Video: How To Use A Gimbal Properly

Hey guys, my name is Matty. Welcome to another quick little pro tip video. And we've talked a lot about gimbals, but let's talk about how to properly use them.
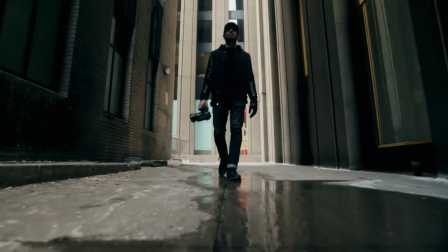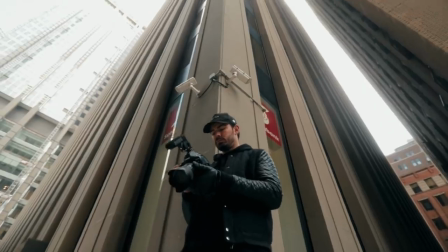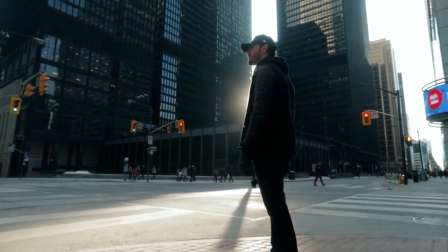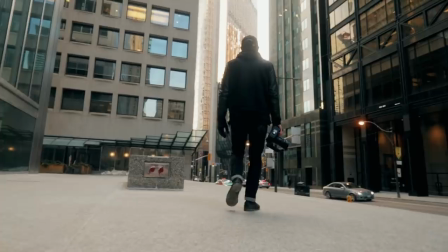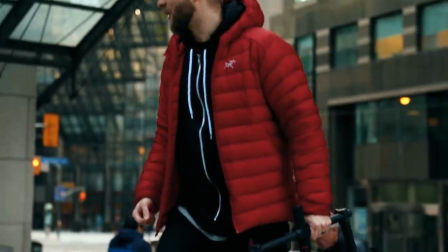0:32 So the other day we were hanging out downtown Toronto with my friend Alan Palander, and Peter McKinnon was there too, but he was just kind of doing his own thing.
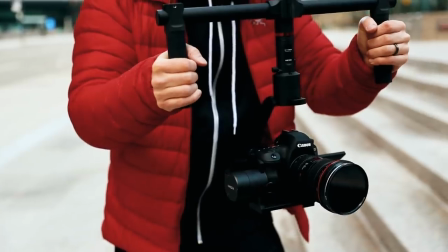0:39 And I was testing out a new gimbal I got. It's called the Moza Air. I've had this actually for a little while.
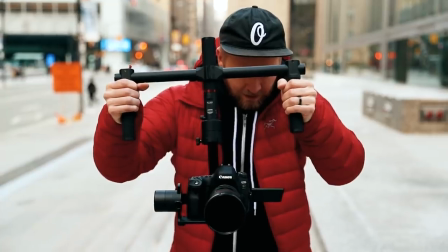0:44 I just haven't had time to unbox it and check it out, learn a new gimbal. because they're all a little bit different, different apps and all that stuff. So I was testing out the gimbal and I started to think about some different tips that could maybe help you guys in getting better gimbal shots. Oh and by the way, if you want kind of a more behind the scenes look into the videos I make and just day to day life, make sure to follow me on Instagram. I try to post a lot of Instagram stories on there and photos every once in a while too. And on Twitter also, I'm posting on there a lot of times and that's really where I'm interacting with a lot of you guys. So follow me on Twitter and mention me and a lot of times I'll comment back. And interestingly enough, I was looking at some of my YouTube analytics the other day and only about 52% of you guys, the viewers, are subscribed to the channel, so I think a few of you need to hit that subscribe channel. I'd love for you guys to be a part of this community and just follow along as we learn together.
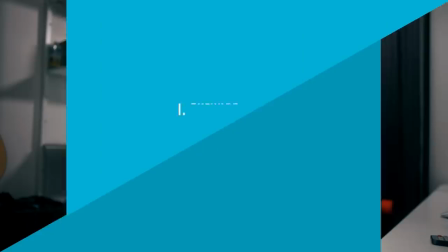1:35 Alright, so let's do five tips on how to use a gimbal properly. Number one is to make sure your gimbal is balanced well. I've seen a lot of people's footage where it's shaking a little bit and it shouldn't be. it's just really because they haven't balanced their gimbal properly. And what I like to do is just balance it at home. Before you even go on a shoot, balance it at home, just take your time, make sure it's really well done so you're not getting any of that shake that shouldn't be there. And then once you go out and shoot, it's already balanced, you might just have to tweak it a tiny little bit, but it's ready to go and you don't have to worry about that later on. But make sure it's well balanced, take your time on that. Number two, a gimbal is for movement.
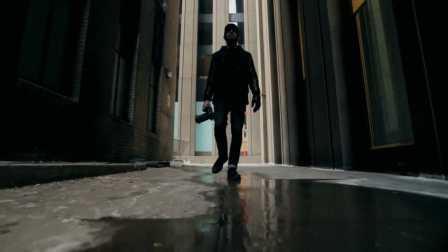2:15 It's meant to move your camera around using that gimbal and get those stable shots,
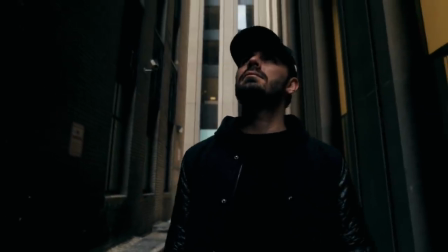2:20 but I see a lot of people just kind of holding it still, and you're not really using the gimbal properly there. I mean, yeah, you're gonna get a more stable shot, but you could be getting some really cool shots if you just move the camera around more.
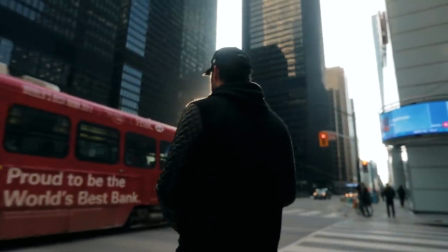2:32 Even if it's just a tiny little bit of movement, it's gonna be way better than just a static shot.
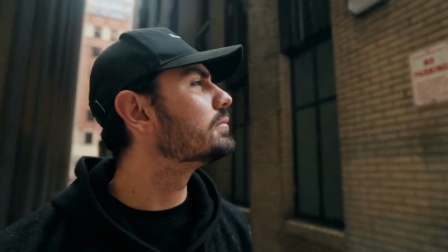2:38 A lot of times I like to just do like a slow orbit around my character or subject,
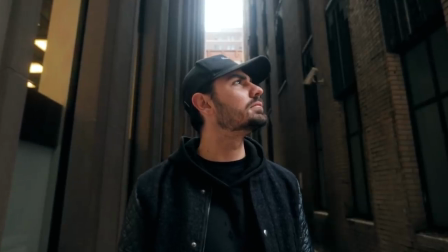2:42 or just a slow dolly in or dolly out, those kinds of shots are really interesting and nice, especially for close-ups. Just use that little bit of movement, don't go crazy on it, but a gimbal is super good for those.
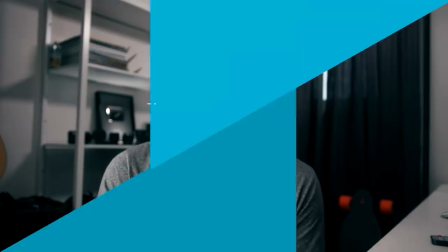2:55 So make sure you're actually getting moving shots with your gimbal. Number three is to have something in the foreground. Now this is one of those things that, no matter how much you move the gimbal,
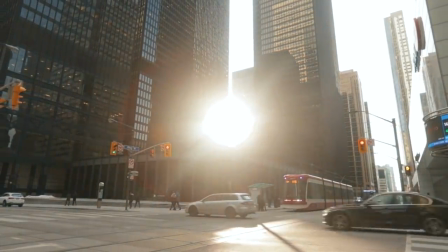3:05 if everything is really far away and there's nothing in the foreground, then it doesn't really look like you're moving at all.
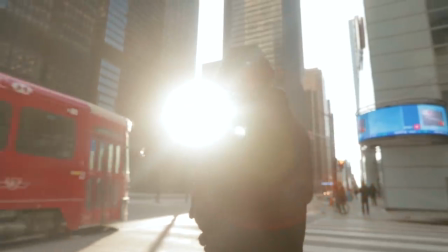3:10 And then the same applies for the reverse of that. even if you're not moving a ton, but there's something close in the foreground, you're gonna see a lot of movement.
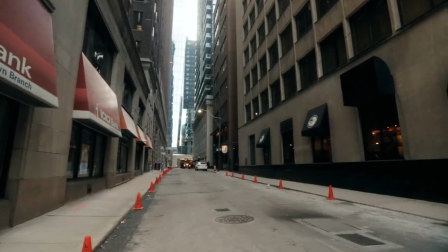3:19 So for example, here we have kind of a lateral move of the street here, and not that much is going on.
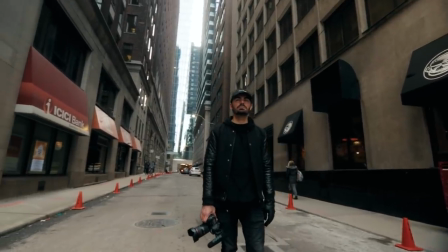3:24 But then we put Allen in there, and it looks way better. There's a lot more movement, things are happening.
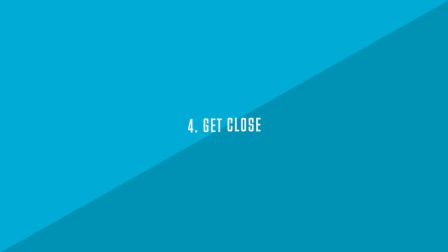3:29 It just makes it a lot more interesting. And that brings me to number four, which is get close. Get close to your subjects.
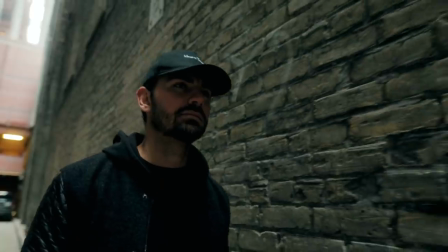3:35 Get close to a wall or the ground.
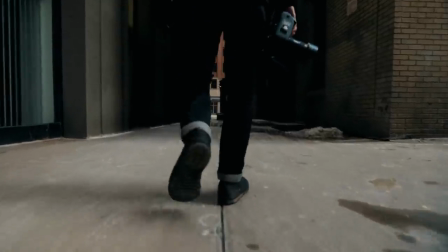3:37 I really like those low angles where the ground is just whizzing by. get close to things and you're gonna see that dramatic movement.
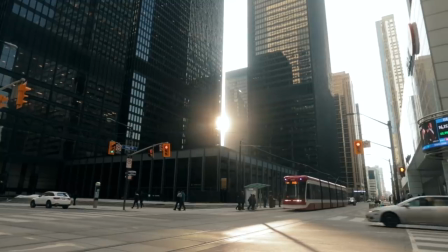3:45 But if you're just far away from everything, not much is gonna happen and it's not gonna look that dynamic.
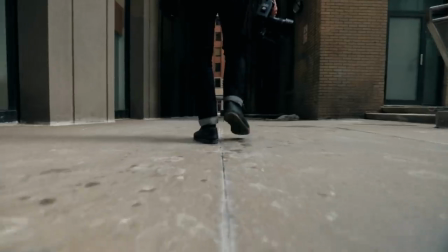3:50 One of my favorite shots with gimbals is getting really close to the ground, following the feet or anything like that.
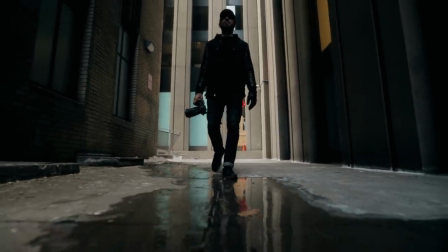3:55 You guys have probably seen a few of these shots in my videos. And it's something that's kind of unique to gimbals. It's really hard to get these shots on a steady cam, a glide cam type thing. But with a gimbal it's really easy.